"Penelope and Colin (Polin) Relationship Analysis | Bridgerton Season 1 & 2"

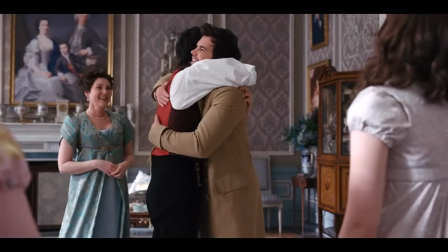[16:35]
He's glad that Penn is here, as she often is. He's glad to see her. He's glad that nothing has changed and that she's still a part of the family.
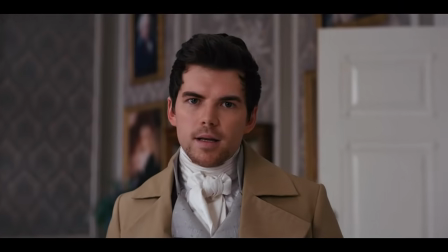[16:43]
There's simply no platonic explanation for what happens next.
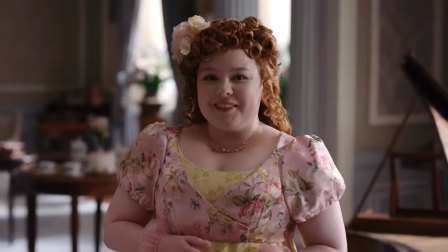[16:46]
The slow push in on both of them is obviously a concerted effort on the team's part to nod to the future of Colin,
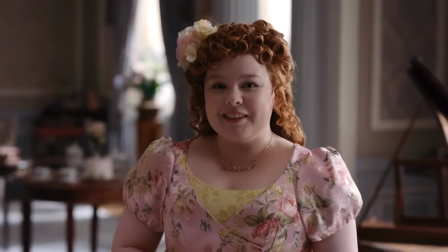[16:53]
not only by both of the actors' expressions, but by the camera pushing in on each of them to emphasize these expressions.
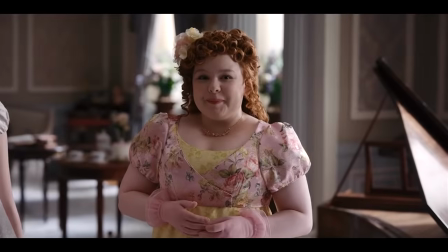[16:59]
They're literally having a moment.
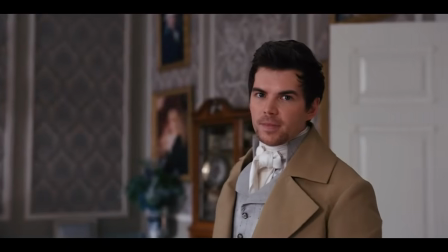[17:01]
And again, the fact that so much time and effort and energy is dedicated to showing Colin's joy and wonder at seeing
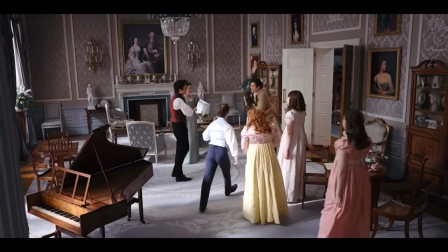[17:10]
Penelope again when he's filled with a room of his family that he hasn't seen in a very long time shows how important she is to him comparatively to the rest of the
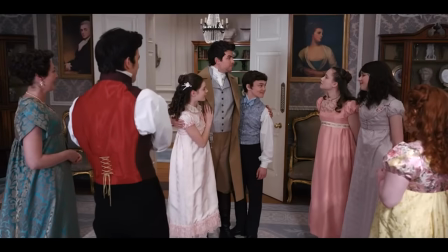[17:19]
things in his life. This is a small but I think very consequential detail. His family is giving him a hard time about his new look with the facial hair and tan.
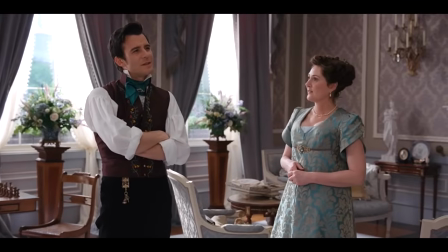[17:27] This strange fuzzy growth on your chin is no doubt some kind of disease. And you seem to have taken him to the sun too.
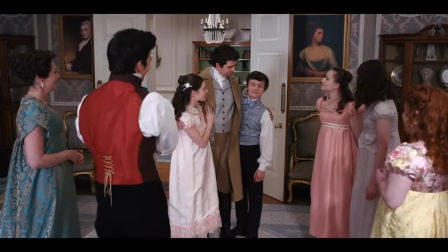[17:32] How peculiar.
But Penelope makes a point to say I think he looks distinguished.
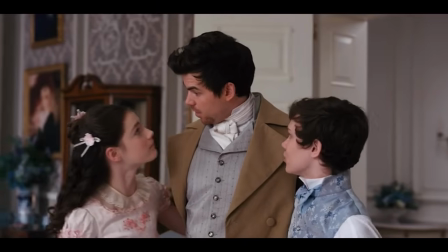[17:37]
This is a dynamic that I am very excited to see them expand on in season three,
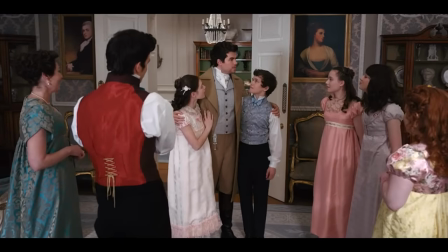[17:41]
but this seemingly innocuous little interjection from Penelope, which actually isn't even acknowledged by anyone in the scene,
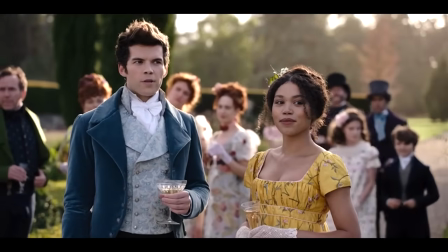[17:48]
is very representative of a recurring theme both in Penelope and Colin individually and as a couple.
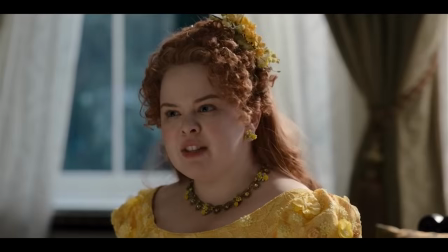[17:54]
This scene, in addition to many other moments throughout the seasons, establishes that Colin's family really doesn't take him seriously.
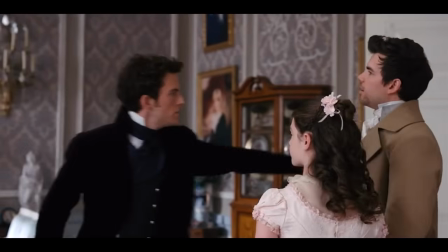[18:01]
They love him dearly, but they don't respect him completely.
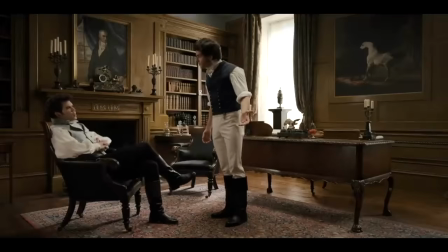[18:05]
Colin even says this himself in season one, declaring that Marina was the only person who took him seriously.
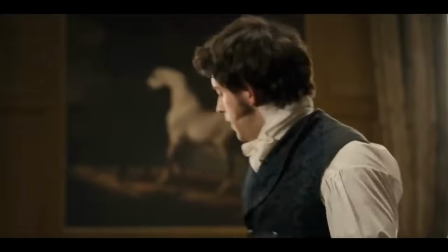[18:10] No one ever takes me seriously, except Marina.
Which was one of the reasons why he was so taken with her in the first place.
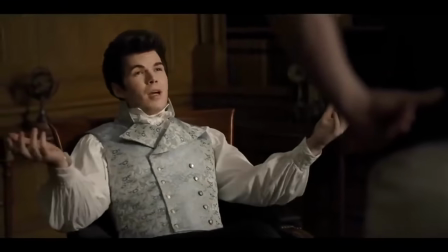[18:16]
The perception of him that he's just this naive, flighty, charming boy, even from those closest to him, is something that bothers him, genuinely.
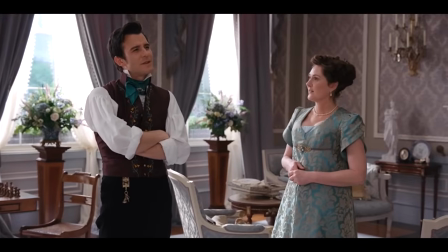[18:24]
Even with something as silly as facial hair, Here, Penelope describes him as looking distinguished,
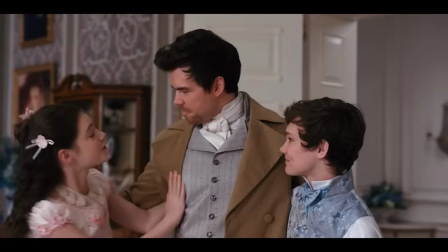[18:28]
which is an interesting choice of words in and of itself that describes importance and maturity to Colin that no one else is able to see in him.
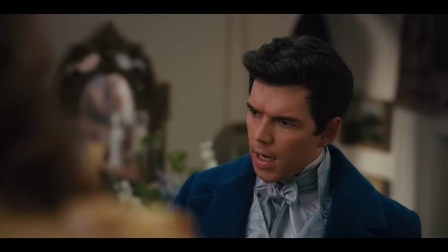[18:36]
He's lacking that sorely and needs it desperately, and the one person who has always provided him with that, whether he's realized it or not, is Penelope.
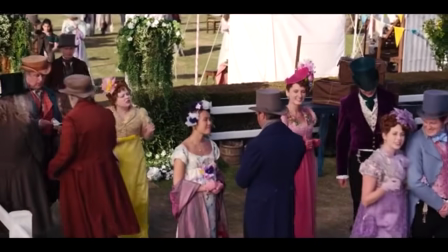[18:45]
Next at the races, again, both of them are seeking each other out and prioritizing each other.
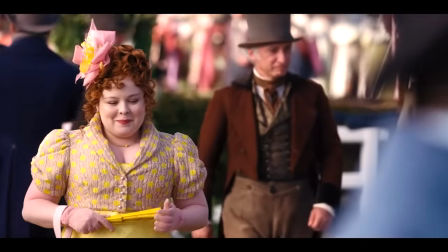[18:49]
He almost drops everything as soon as he sees her and approaches her as well.
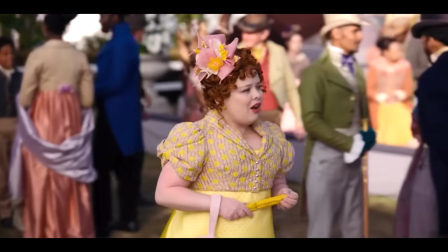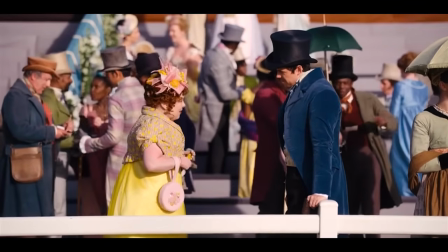[18:58]
there's a very overwhelming sense of eagerness and desire for both of them to talk and interact with each other in this moment they have already seen
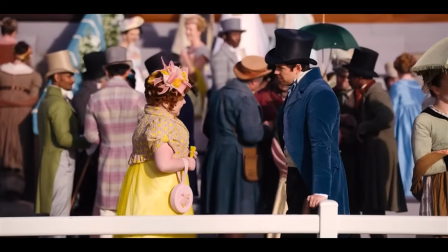[19:06]
each other which they reference but they both are looking for each other they both want to continue the conversation visually the height difference struck me in the
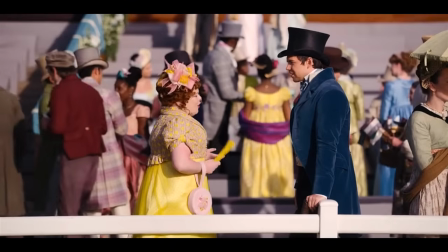[19:14]
scene as he really is literally looking down on her in this conversation and this coupled with the somewhat infantilizing wardrobe they have Penelope in,
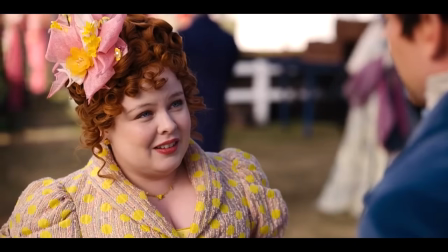[19:22]
in this episode in particular, hammers home yet again how and why Colin has yet to view her in a romantic light.
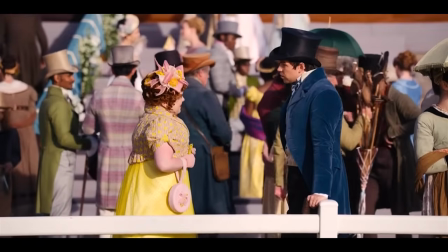[19:28] I thought you would have been bored of my travels by now. You read and replied to more of my letters than anyone else.
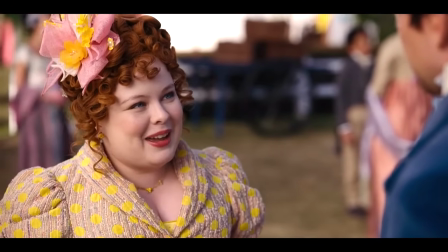[19:33]
Showing the devotion that Penn has to Colin, even more so than his own family, which was also referenced in episode one when Eloise said that she had stopped replying to his letters.
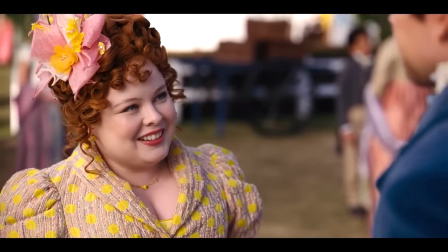[19:42]
Again, Colin sees this but doesn't recognize or even start to suspect the meaning behind it.
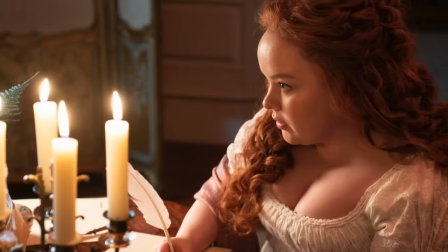[19:48] There is always so much more to say than one can put onto the page.
Is a nod to their shared method of communication being at its most genuine and intimate when they're able to articulate themselves free from any potential judgment from each other or anybody else around them.
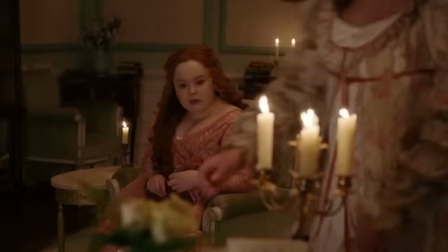[20:01]
It also shows that Colin sees a side of Penelope that even fewer people have been able to see as this alter
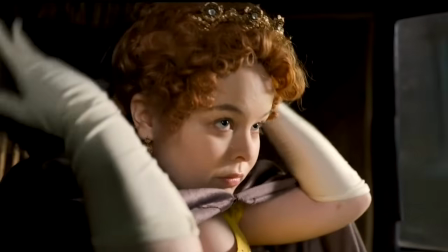[20:06]
ego part of her personality where she's fearless and witty and masterful with her words.
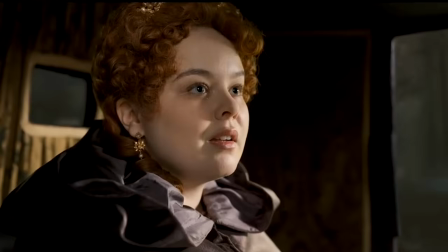[20:12]
Though she is expressive with Colin in person, this part of Penelope's personality being able to shine with regards to Colin is important.
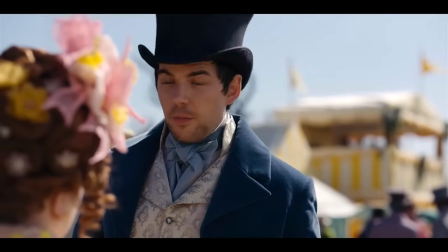[20:18]
It seems that he incites a bravery in her that no one else has been capable of inspiring.
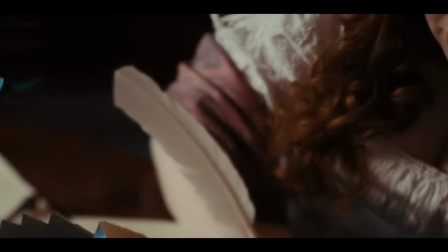[20:24]
And the method of communication through writing, her truest form of communication,
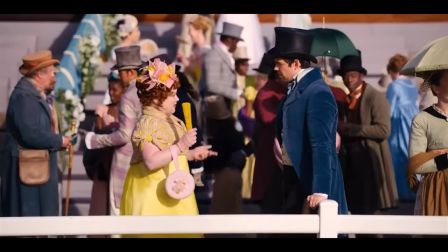[20:29]
allows her to express herself as truly and freely as she's ever been able to express herself.
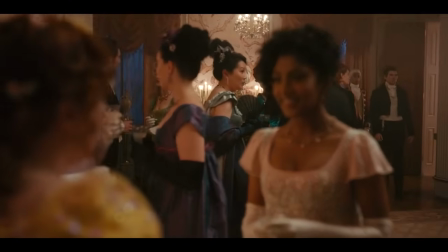[20:34]
The thought and energy that Penn puts into the inner workings of Colin's mind and heart should be a dead giveaway, but regardless,
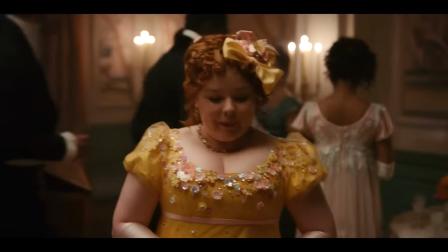[20:41]
I think that once Colin does realize what a rare quality it is and how she's the only person who cares this much,
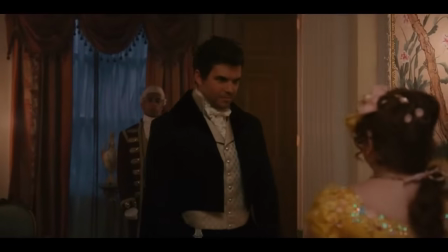[20:47]
it will be very satisfying for viewers. I think he's going to realize that that more than anything else he's taken for granted in her and
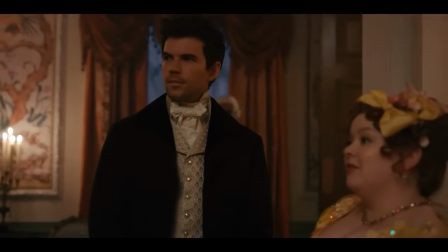[20:54]
that what he's always really wanted and needed more than anything has always been there.
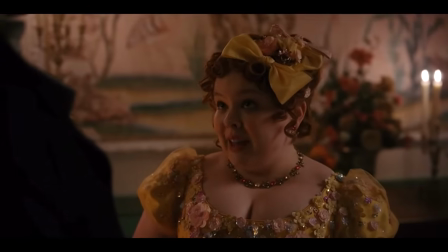[20:59]
He just didn't see it. This is potentially the most complex Penelope and Colin scene that there has been up until this point, in my opinion.
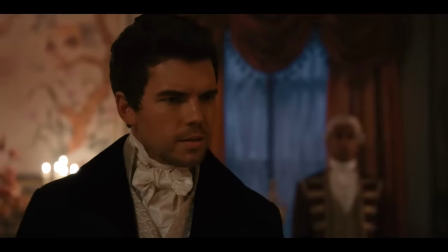[21:07]
The wardrobe is interesting to note, yet again, the styling makes Penn look very young and childish,
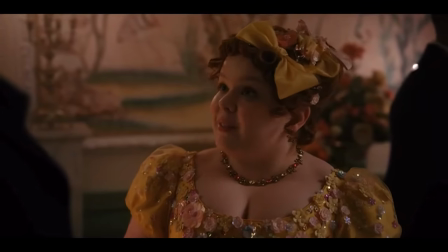[21:13]
which is perhaps reflecting the way that Colin views her through his eyes.
So much interest shown in a young lady whom none of us really know.
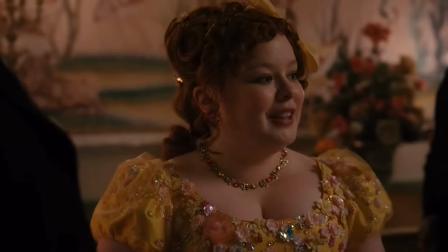[21:20]
It's interesting that Penn feels comfortable discussing such a private thought of hers with Colin. It's the kind of thought that reflects more of the Lady Whistledown side of her personality,
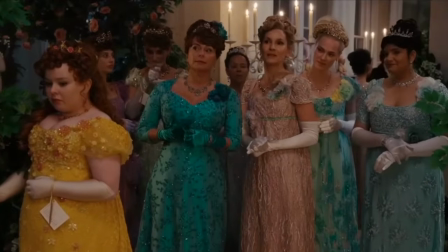[21:29]
talking about diamonds, pontificating about Edwina, mystery, the debutantes, things like that.
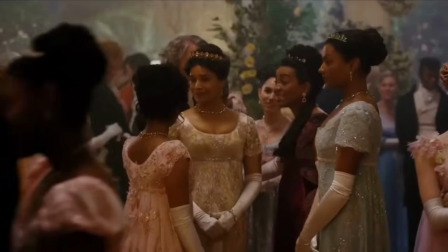[21:35]
It's just not the type of thing that she would say aloud. It's the type of thing that she would write in the column.
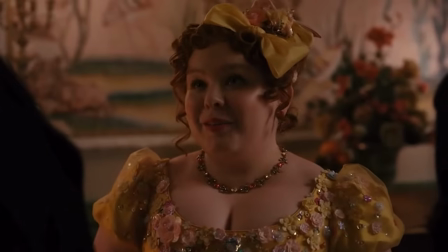[21:40]
But she feels comfortable saying it to Colin directly. Which does make me think that he might know this side of her more than anyone else does.
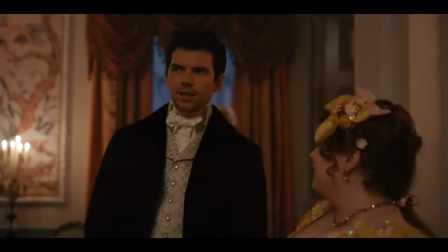[21:48] Not a devotee of mystery, Penn. Me? No. I'm always turning to the final chapter first.
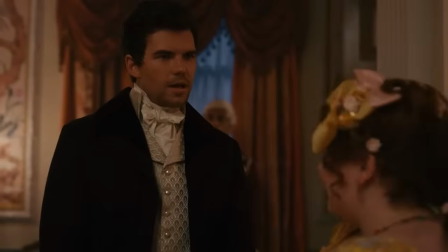[21:54]
The line about Penn not being a devotee of mystery is said to emphasize the fact that Colin knows her very well, yet doesn't totally see her.
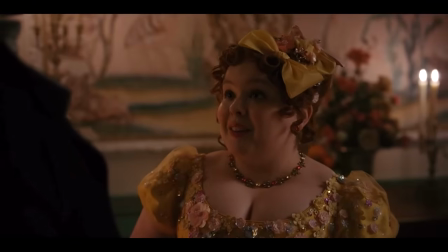[22:02]
I think the assessment is generally correct for Penn, but given the nature of what she does, it is technically false.
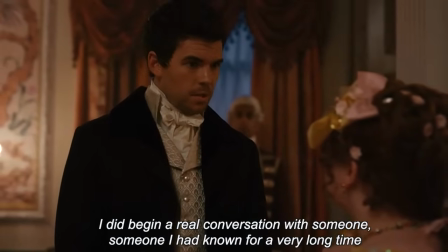[22:08]
It becomes clear how much Colin really struggled in the interim where we didn't see him. He had a full-on identity crisis.
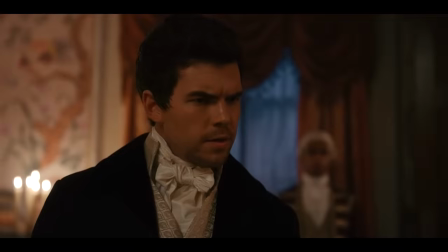[22:15] I never truly knew this person at all.
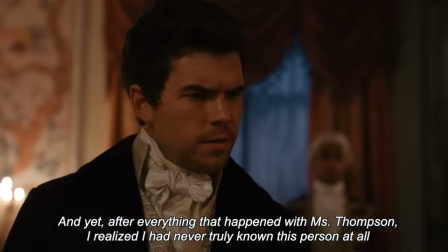[22:19] Myself.
And the fact that it was Penn who helped him, even unintentionally during this time, says a lot.
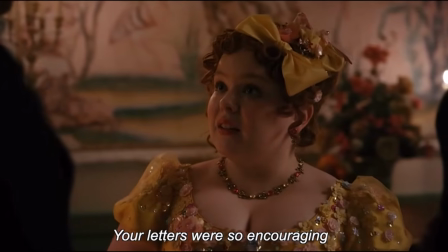[22:24] I have you to thank.
If you take a moment to think about what he is saying she did, it's profound.
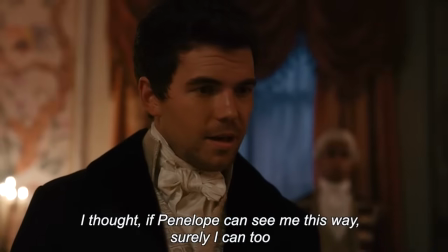[22:29]
It was her and her words that gave him the desire to believe in himself, the courage to do so, and the understanding of who he actually is as a person.
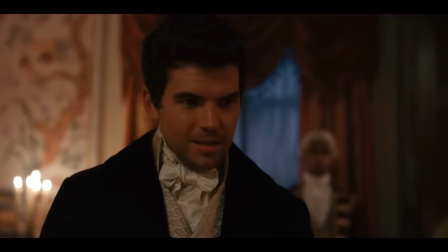[22:38] I thought, if Penelope can see me this way, then surely I can too.
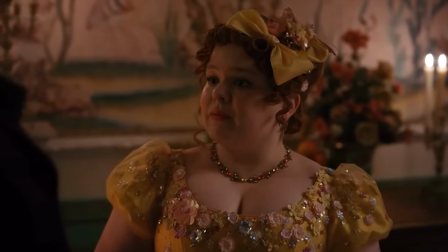[22:42]
This is confidence, self-worth, ambition, bravery, and introspection, all unlike anything he's done in his entire life up until this point.
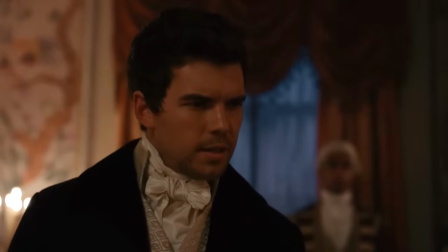[22:51]
And it was all spurred on by Penelope, and more accurately, the way that she sees him. This is a dynamic that I hope can be returned by Colin for Penelope in season three, but again, it is the way that Penelope sees him and the way that she is able to express that,
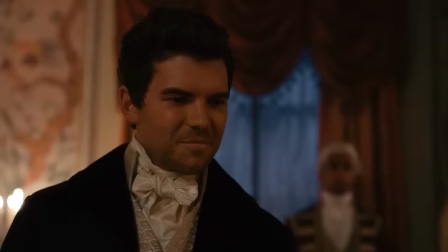[23:05]
that allows him to know that this is even possible for him. That it's even possible for him to dream this type of life, or to envision himself in this position, to understand himself in this way.
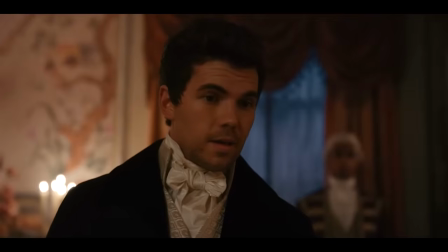[23:15] You've sworn off women then. Not for the time being. I am a woman.
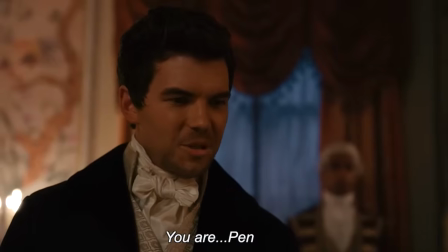[23:22] You are Pen.
Even though this is very controversial, to me, the immediate response of you are Penn has always been very touching. It's indicative of so many different things, all of which are positive. It shows the genuine love and respect he has for who she is as a human being.
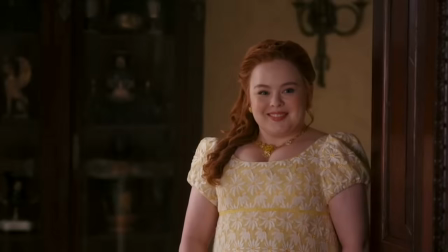[23:39]
It shows the caliber he places her in, which sets her apart from all others. It shows the fondness and affection he has for her nostalgically.
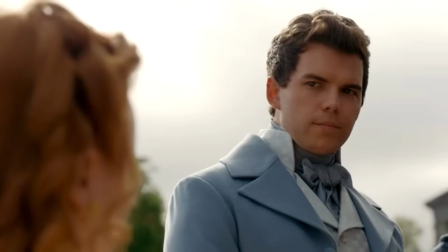[23:47]
It shows the understanding that he has of her uniqueness and the reverence that he has for her overall.
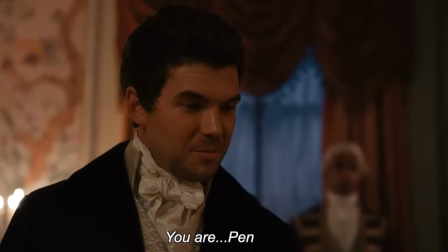[23:52]
She transcends words and concepts as silly as these. She can't be placed in a singular category in his life. She's all of them and yet none of them. She's friend, family, childhood.
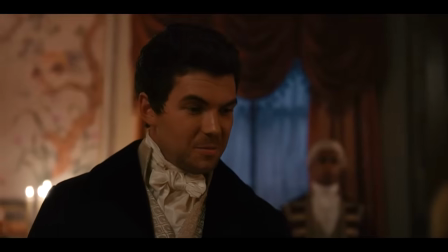[24:04]
There's no way that he can categorize or even describe her as anything other than pen.
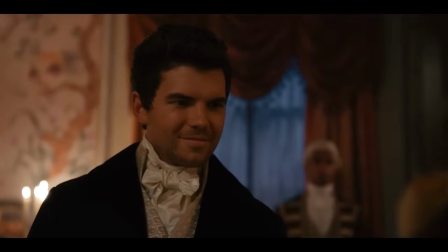[24:09]
Who and what she is to him and all that that entails.
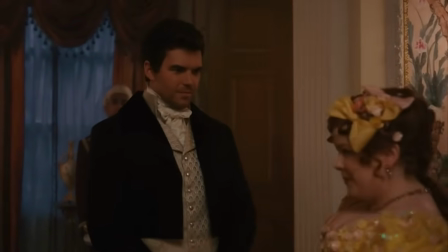[24:12]
It's reaching a point of connection where that person transcends labels and they just are who and what they are to you,
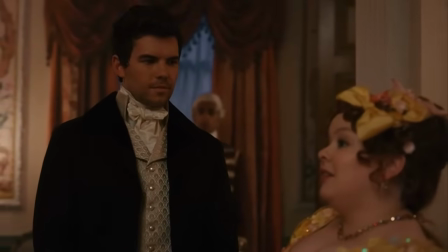[24:18]
which is more than could be described by a single category or label. It seems as though it's reductive, but I actually think it's much more complex than it might appear.
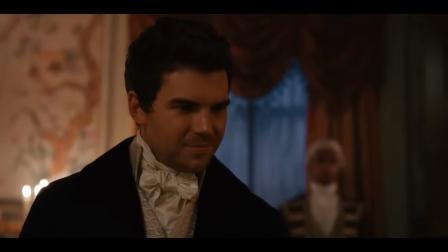[24:28] You do not count. You're my friend.